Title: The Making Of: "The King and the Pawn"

I first pitched this film a year ago. It was May 3rd, and I had an 11 a.m. slot. I was nervous the entire week leading up to it. I went into the pitch, and what I pitched is actually a lot of what you're probably seeing in the film today. Uh, the beginning and the end were pretty much the same. Biggest differences were probably the location of the characters, um, the ages that they would be going through. We actually had a teenage David at one point. Um, and also the details were a lot different.
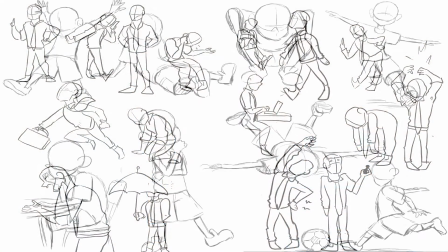We now had what Harold's job would be, what David's hobbies would be, where the mother is.
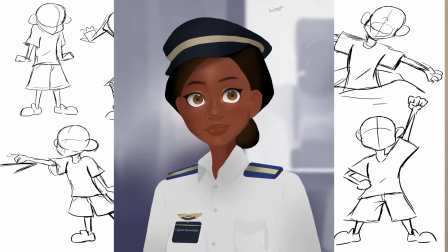I didn't have a mother in the original pitch, but adding her in really helped us with flesh out the characters. With David's character design, it was very important for me to capture the character that Caleb had described and envisioned.
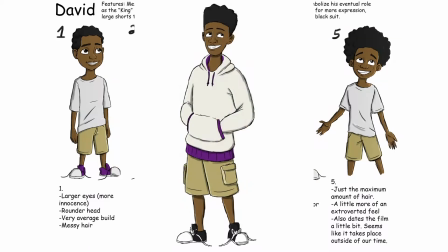David Blake is an energetic child. He's hopeful, he's playful and innocent.
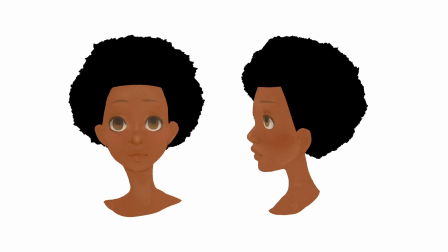And we discussed shape language. We wanted him to be similar to the shape of a pawn piece.
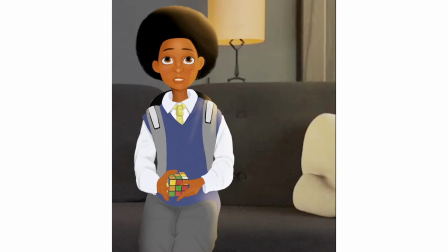That's why he has more of a rounder appeal, and he has more of a rounder head that's a little bigger than the rest of his body. With Harold, it was pretty much the opposite of David. He is hardworking and focused.
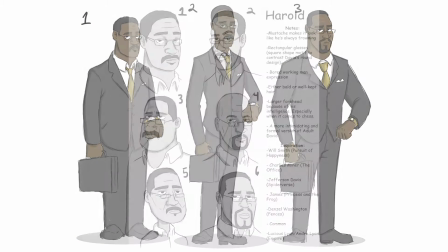He does not get distracted, and he's a workaholic.
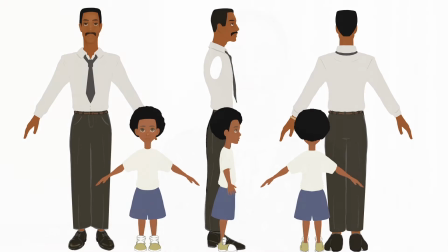We wanted him to look similar to a king piece, which is really what inspired his design and the well-groomed look that he has.
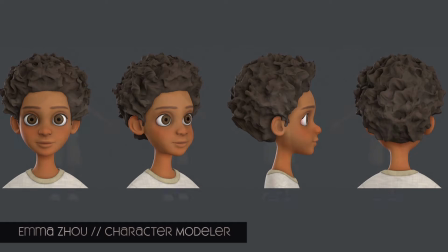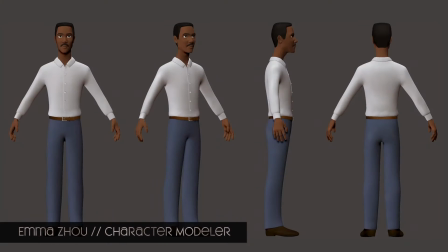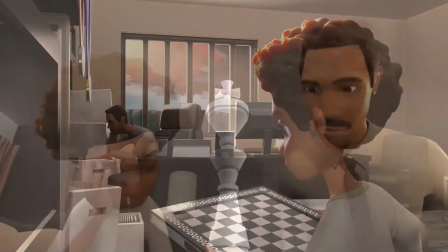When designing the environments for the film The King of the Pawn, we wanted to make sure that the environments always helped to convey our story.
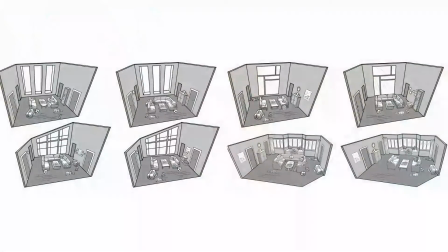We had two realities to design for, the real world and the chess world.
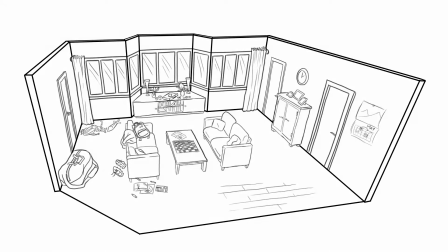And for the real world, we wanted to make sure that stayed familiar with our audience, but also communicated
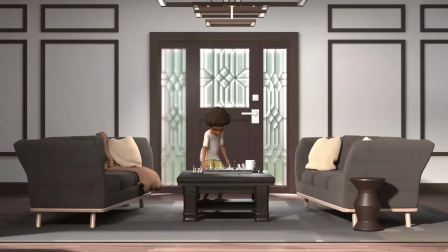who owned the house at the time. So we have Harold's house.
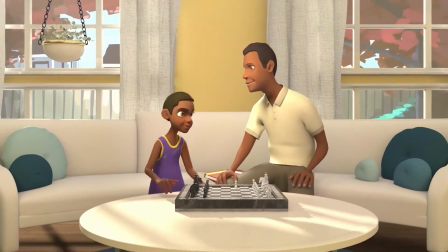Whenever David is a child, he lives there. And then we have David's house, which is the house that he owns once he becomes an adult and has a family of his own.
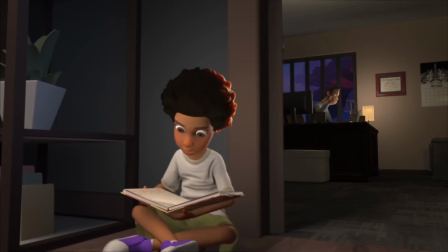And so Harold has a more neutral color palette with much more geometric and hard-edged modeling done. Because he's more of a businessman, he's a little bit more serious, and that helped convey that aspect of his character. Whereas David's house is a lot more colorful, it's a lot more round, and it kind of shows that he was always that carefree kid that we see in the film.
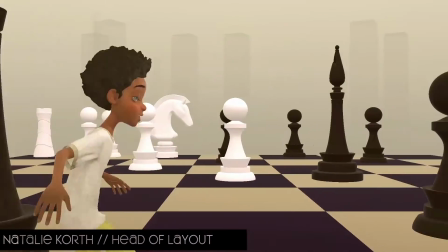Being the head of layout and a story artist in the film, I was in a unique opportunity to kind of creatively explore and develop the
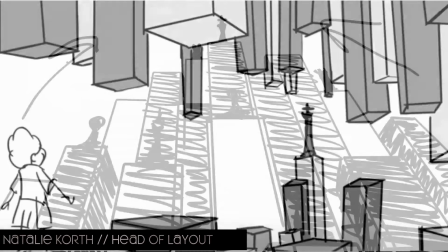chess world beyond the normal lengths and extent of reality.
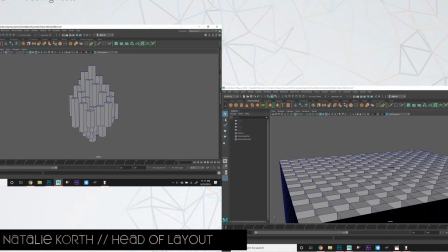Because as the film progressed, we realized we wanted the film to go in the direction of where the chess world and death
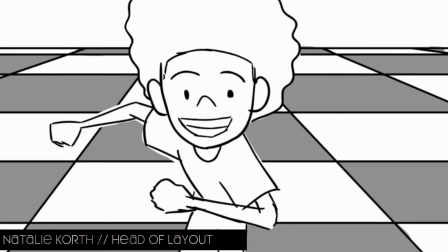world sequences were a physical manifestation of David's
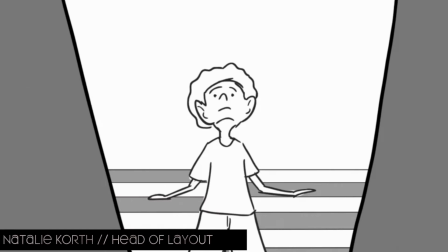relationship with his father Harold through the common way they were able to connect,
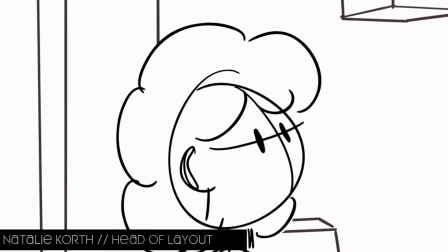which was chess. They wanted the chess world to show that it's more than just an environment.
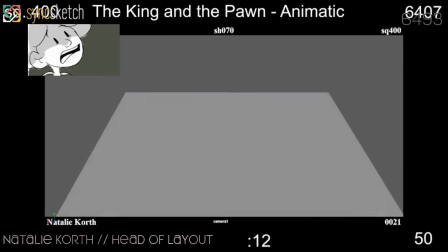It's more than just taking these pieces that I made and we put in the house and just enlarged them.
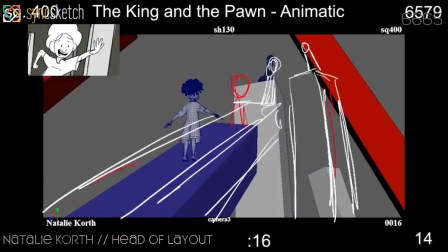I wanted it to be its own world, and I wanted it to really be something that was David.
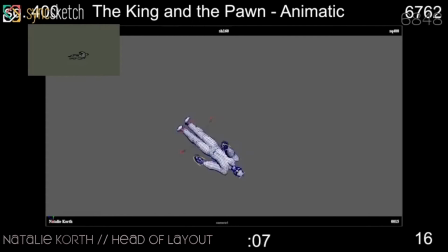And so without David, the chess world doesn't exist, and without his dad, the connection and the chess world that he knows and loves doesn't exist.
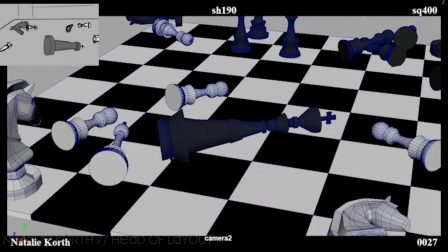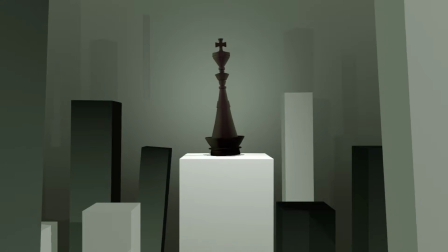The King and the Pawn is a story about the relationship between a father and son.
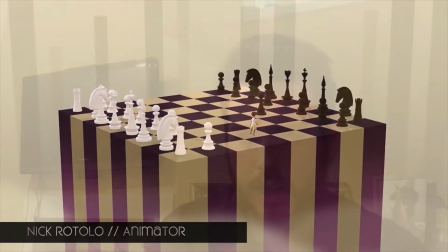We had no dialogue, so we had to convey everything through emotion and body language.